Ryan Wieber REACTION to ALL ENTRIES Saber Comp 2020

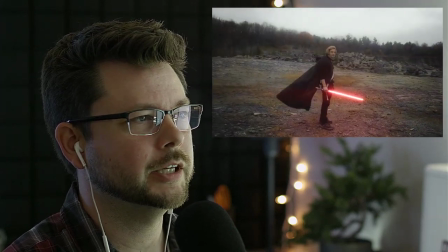Yeah, look at that cape blowing in the wind, nice.
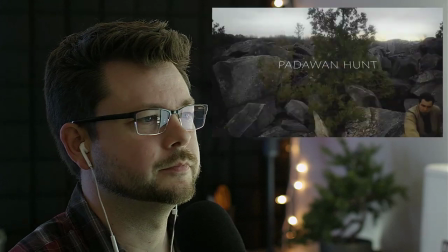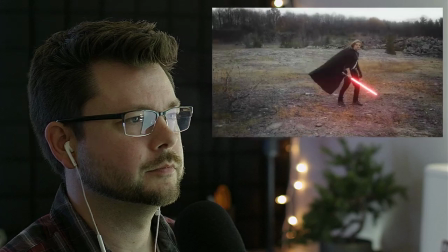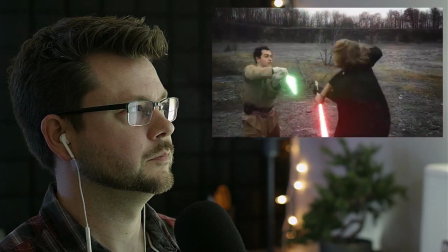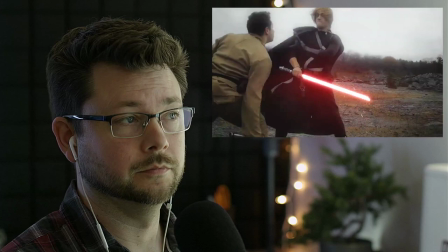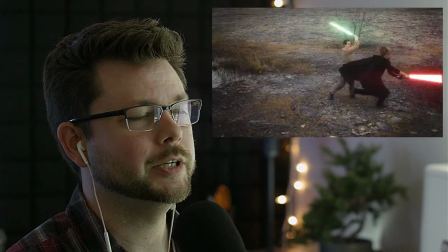Chromatic aberration force blast there. Everybody getting their anamorphic flares on for the those hits.
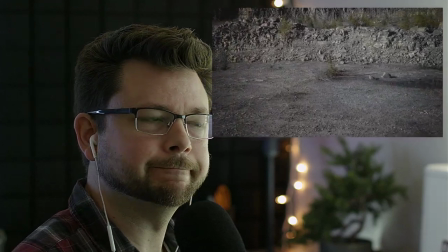I don't know why we're going back out to the wide shot. And I'm not sure what that's about yet.
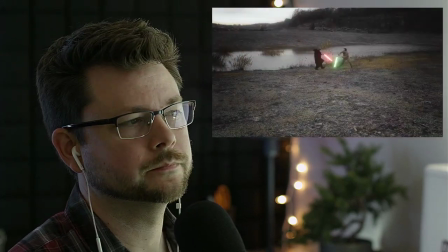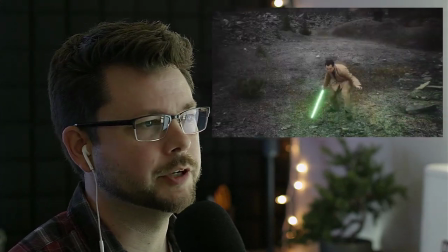I appreciate the variety of angles. However, I don't feel like we're getting more out of each one.
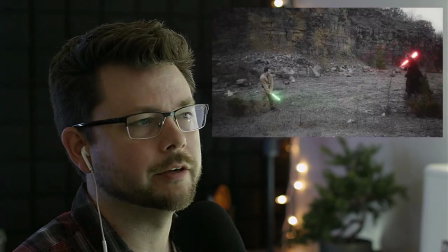Like, I don't feel like we're...
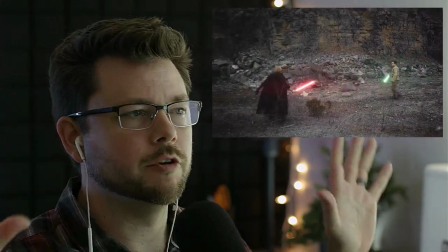usually the going way out wide is to sort of take a breather moment and appreciate the fight in the context of the landscape,
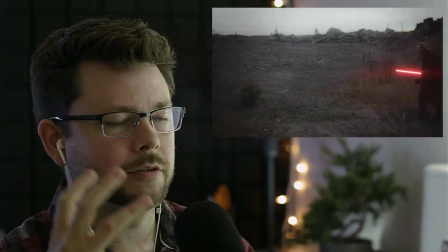but several of them back to back doesn't really give you a whole lot,
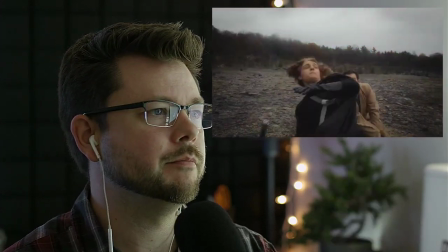so then you're just sort of back to analyzing the fight, and but it's smaller.
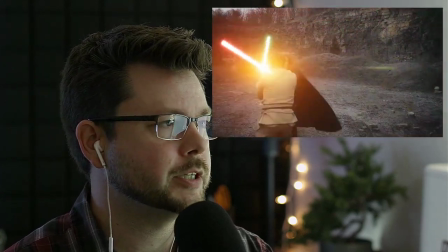You got some speed. These guys got some energy.
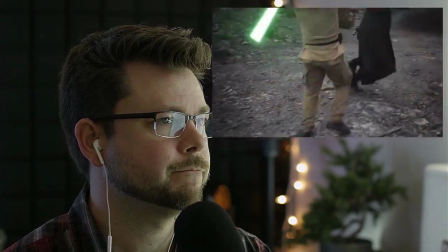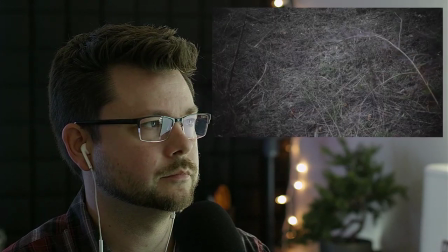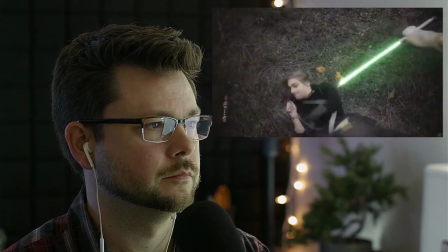Nope.
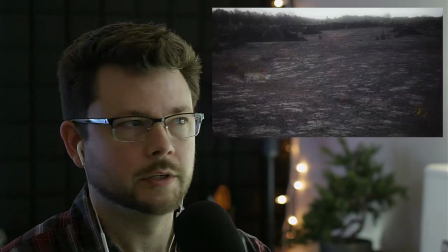Close, but no cigarillo. Back out to a drone shot.
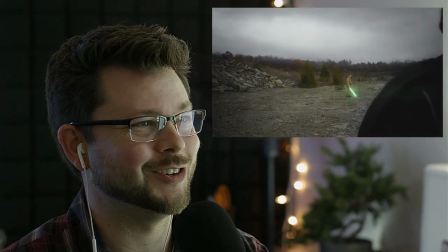Like, I understand the compulsion to, like, you shot all this footage and you're like, you gotta get these shots in there, but...
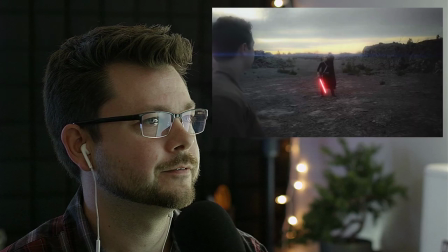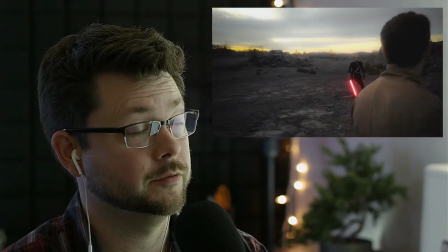The cape's coming off, guys. That's the new throwing down the glove, I think.
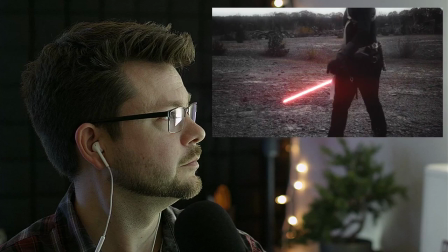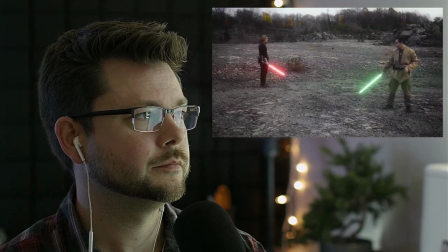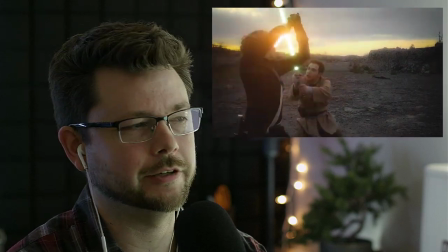He looked like he was like, okay, you can come now. All right.
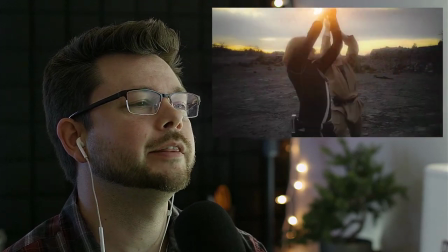Yeah. Yeah, nice little behind the back block there. I like that.
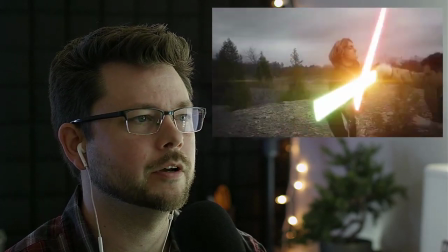Not many people have done that bit of choreography from episode 3. I only feel like I saw that the one time in the Anakin Obi-Wan at the beginning, appropriately.
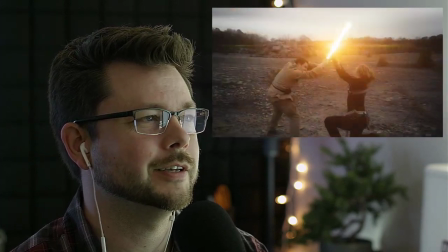It's hard, I know. That's why. It's like, that's what we're talking about with the complex moves.
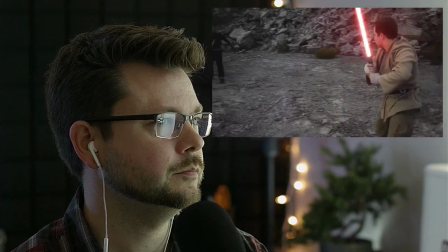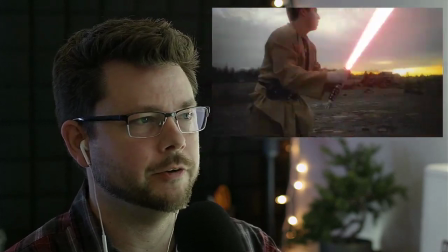I don't feel so much that the Padawan is inferior to the Sith dude here.
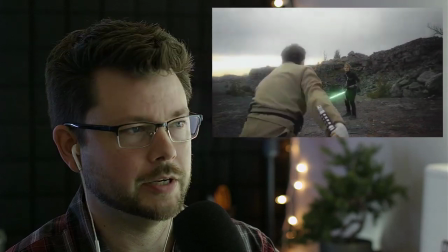I mean, he's not explicitly Sith. I already forgot the
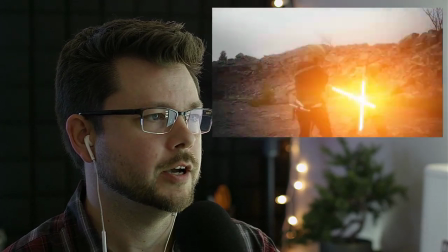the non-crawling crawl, but they seem like they're actually sort of matched,
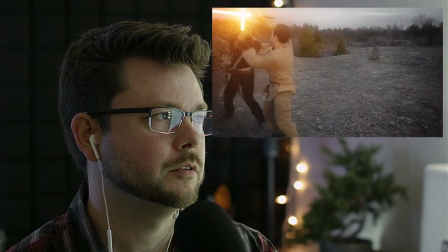which is okay, you know. Okay, nice.
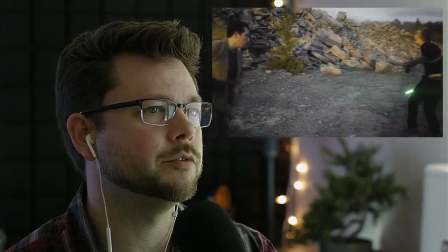Yeah, uh-huh. These big, broad, sweeping moves are, they carry a lot of power sort of automatically.
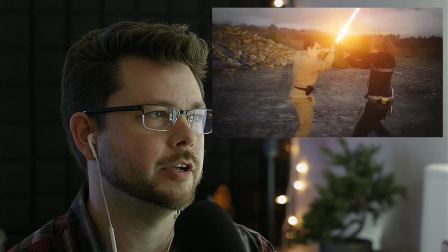Like, you get a lot of energy for free, you know, when you really are committing to those.
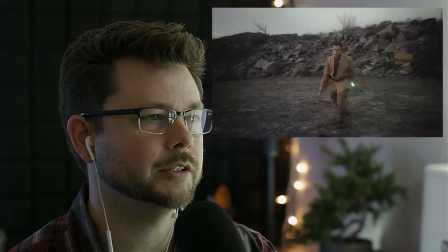Oh, we got his.
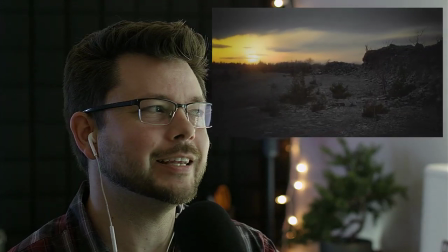I don't think he made it. I don't think he did it. I think he got stabbed.
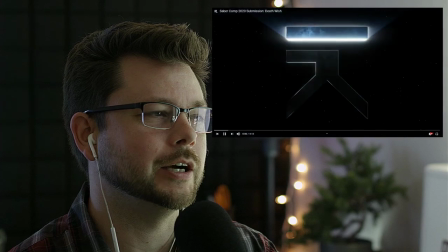I feel like they both would have been. I think Sith guy got scissor chopped his head off.
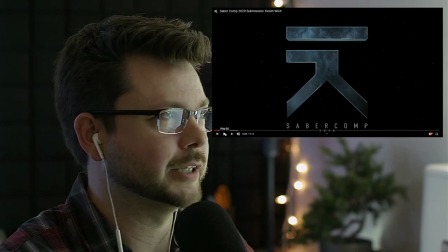But other dude got stabbed right in the solar plexus. Cool.
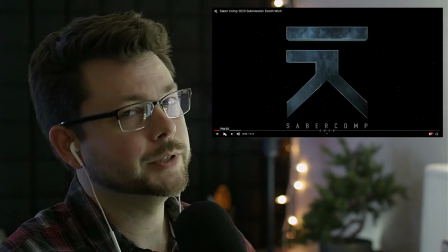I don't know about those wide shots, guys.
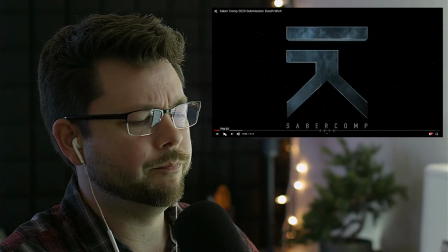I know they're cool, but they kind of break the continuity of energy that you have going.
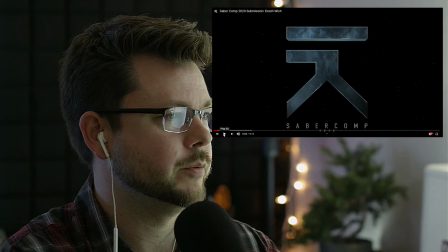But otherwise, on the way. Pretty cool.
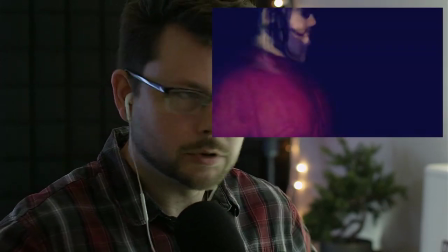Do I just say pretty cool to, like, most of them? Just like, pretty cool.